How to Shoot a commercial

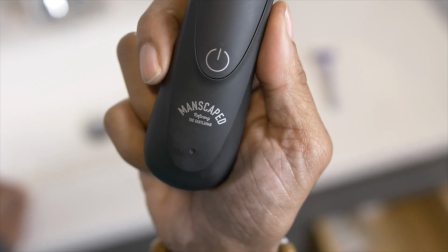So it'll be easier for me to get the shot of the Manscaped focused on the actual logo
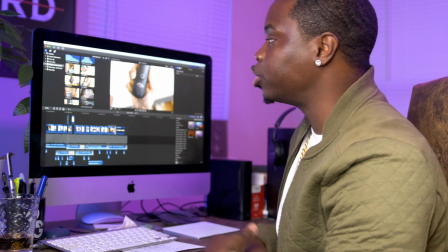and it looked like it just happened in one fluid motion so I shot it backwards so in post-production
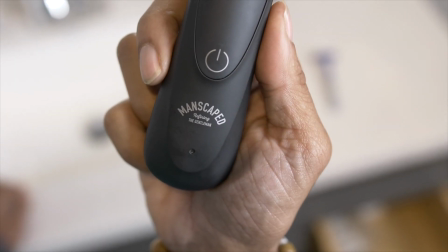I could reverse it and it'll end up on the logo now this next shot of non-stop
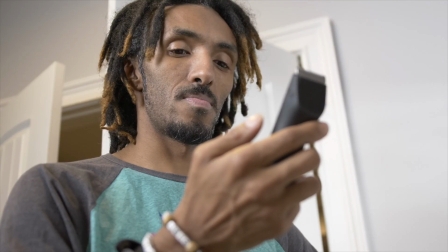looking at the clippers is sort of like a connection shot so I wanted to shoot it from beneath so I could get the clippers and him his emotion
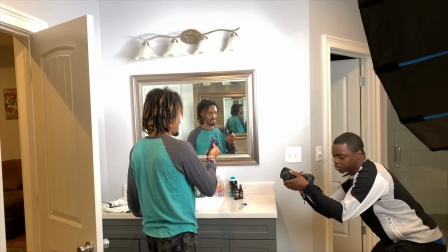everything in one shot and it'll be easy for me to follow him into him looking at himself in the mirror in one fluid shot.
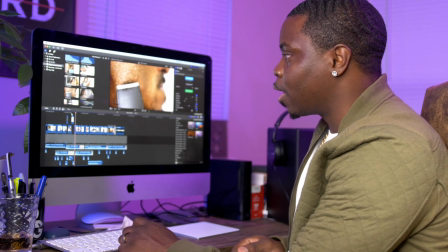From that shot, I basically did a close-up, a real tight shot.
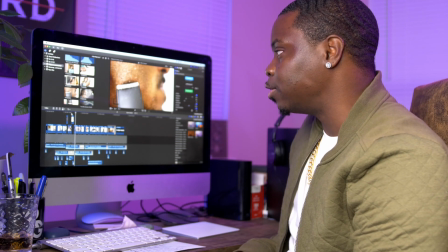I had a Sigma 35 lens, but I made it super tight, close in,
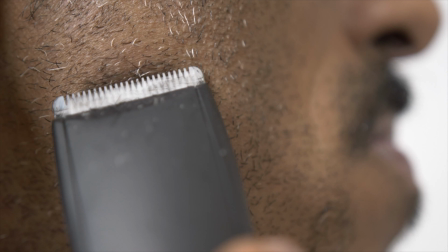and shot a shot of the razor real close to his skin so it could show that it actually cuts really well.
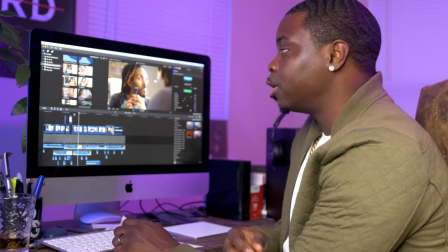And then I got a slow-mo shot. Slow motion is really the key.
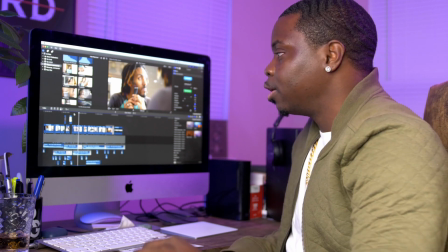If there's no dialogue and you want stuff to look dramatic, slow motion is like the secret weapon for that.
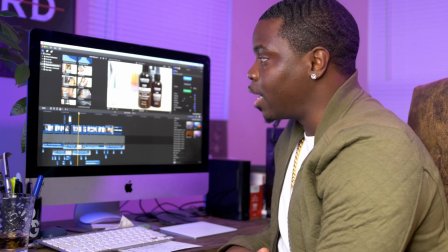Now, this next shot is actually a couple of the Manscaped products that I wanted to implement into the commercial, but I didn't want it to look cheesy.
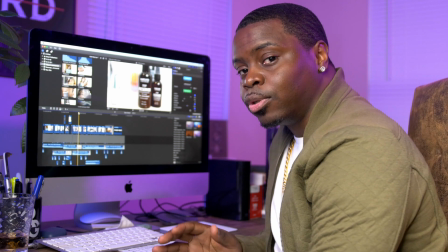So I used that left to right rule that I was using from the beginning and
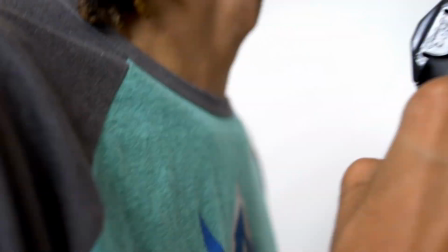I showed that and I let it transition into him shaving his beard.
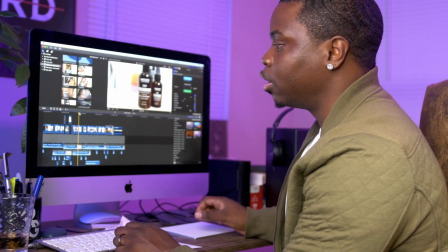Now, the way how I kind of did that, this is where I use speed ramping. I did a little slow motion Then when I got close to it I sped it up
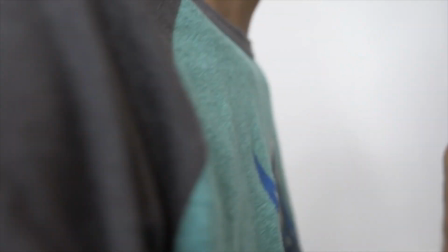Right there Until it's all black And then I can connect it With my next footage Because I'm already coming from left to right
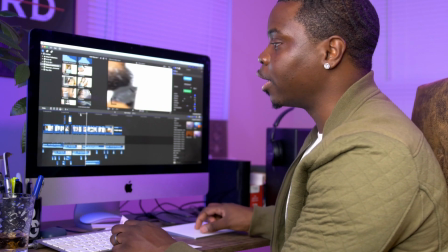And it'll come right back in To him cutting his beard So it looked like one fluid motion Like it was shot one time
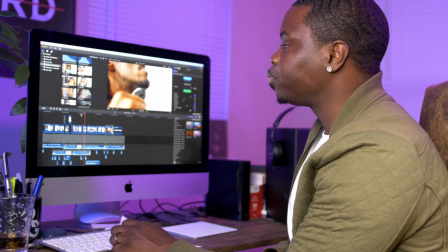Which is pretty cool Now from this
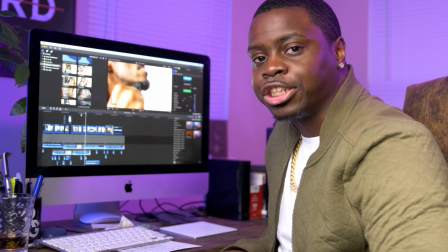I really didn't have a way there That I was transitioning into the next shot so in post-production what I did was I
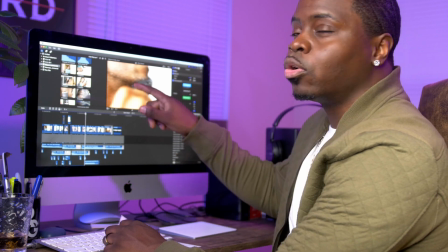speeded it up a little bit I threw a little motion blur and I
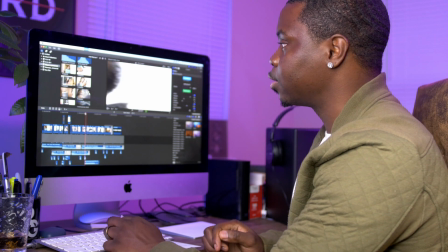made it go left to right like this if you notice I
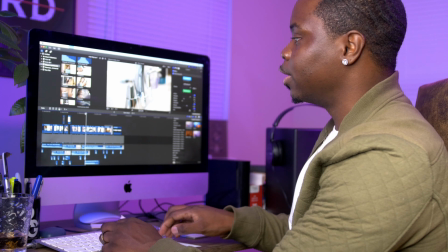made it go left to right that way it could come in left to right and
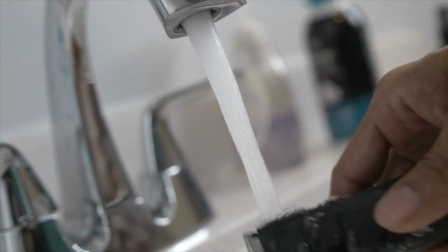show the razor underneath water so these series of shots is to show
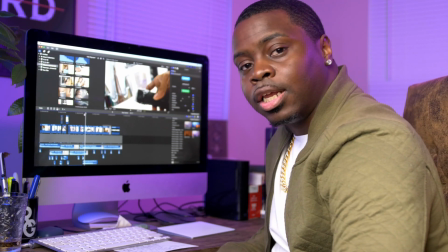that the Clippers is actually waterproof.
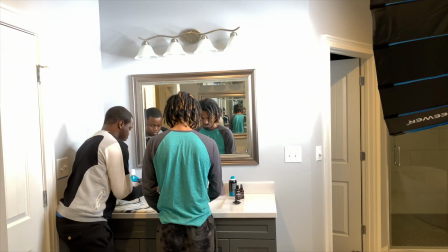So I had him washing it underneath the faucet and me just coming in slow motion.
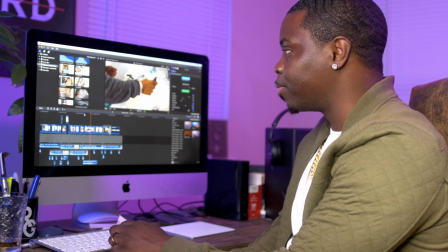And then I got another shot from the other side showing the same thing. But what I did was speed ramp it a little bit so he could put it down.
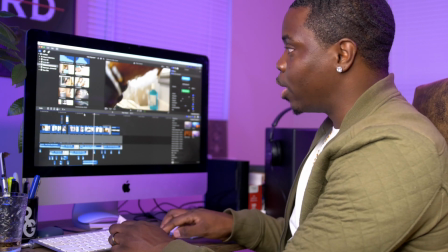And then I zoomed in on his face. Now, when I zoomed in on his face, he was washing his face. I zoomed in until it turned black. And then I took another shot,
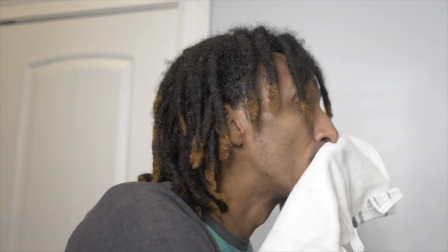me coming out and he's wiping his face with the towel and put that shot together now
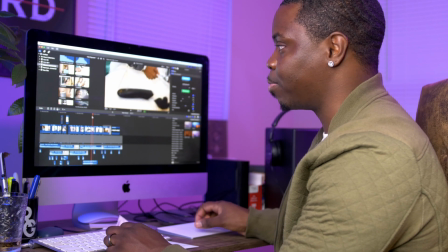that's not really the left and right rule but it's the same theory pulling it out
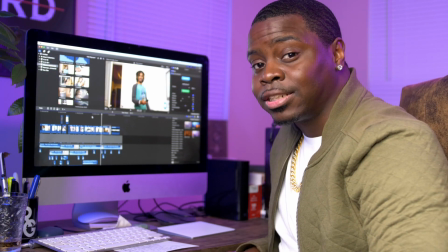so it looked like one fluid shot now this shot is actually a longer extended version where he
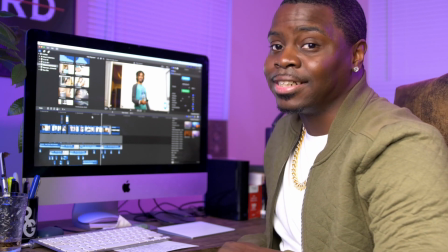actually throws it up changes his clothes dance and then as he walks off he's catching it
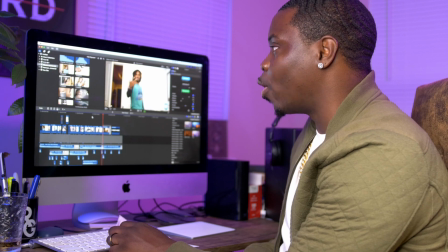but for the short version it still has the same effect i had him throw it up and i cut it right before it landed.
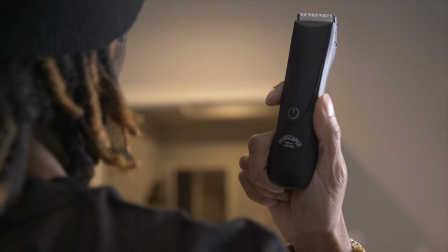Now the last shot is probably one of the most difficult shots.
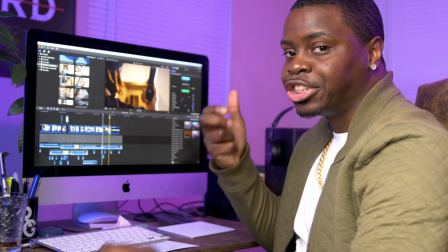I shot this in reverse as well just so I could focus the last shot on the actual clippers and it came out really dope.
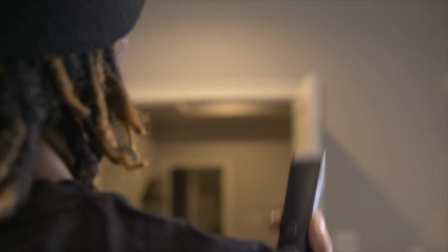What I had him do was hold it, put his hand down, throw it up, and then in post-production
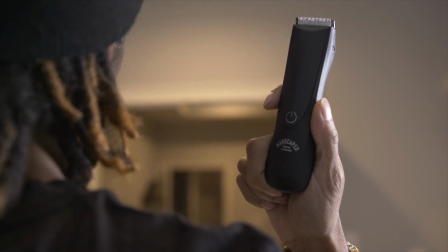I just reversed the whole thing and it ended off with him holding up the Manscaped clippers.
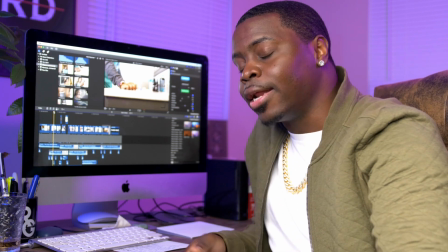Now, this style of shooting commercials is not for everybody, but if you think that this is something you can do,
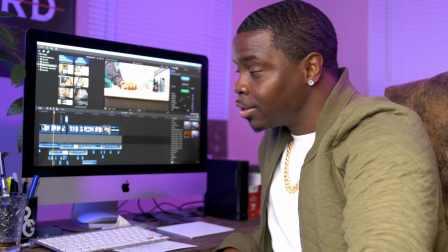my advice would be to prep your shots, write down how you want it to look.
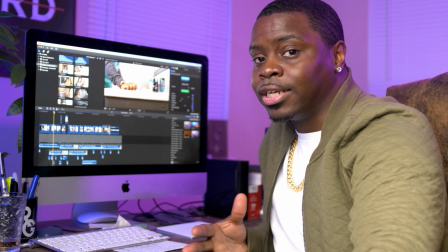That way, you can rehearse it with your subject or your client or whoever is the actor in your commercial so you guys can do it together.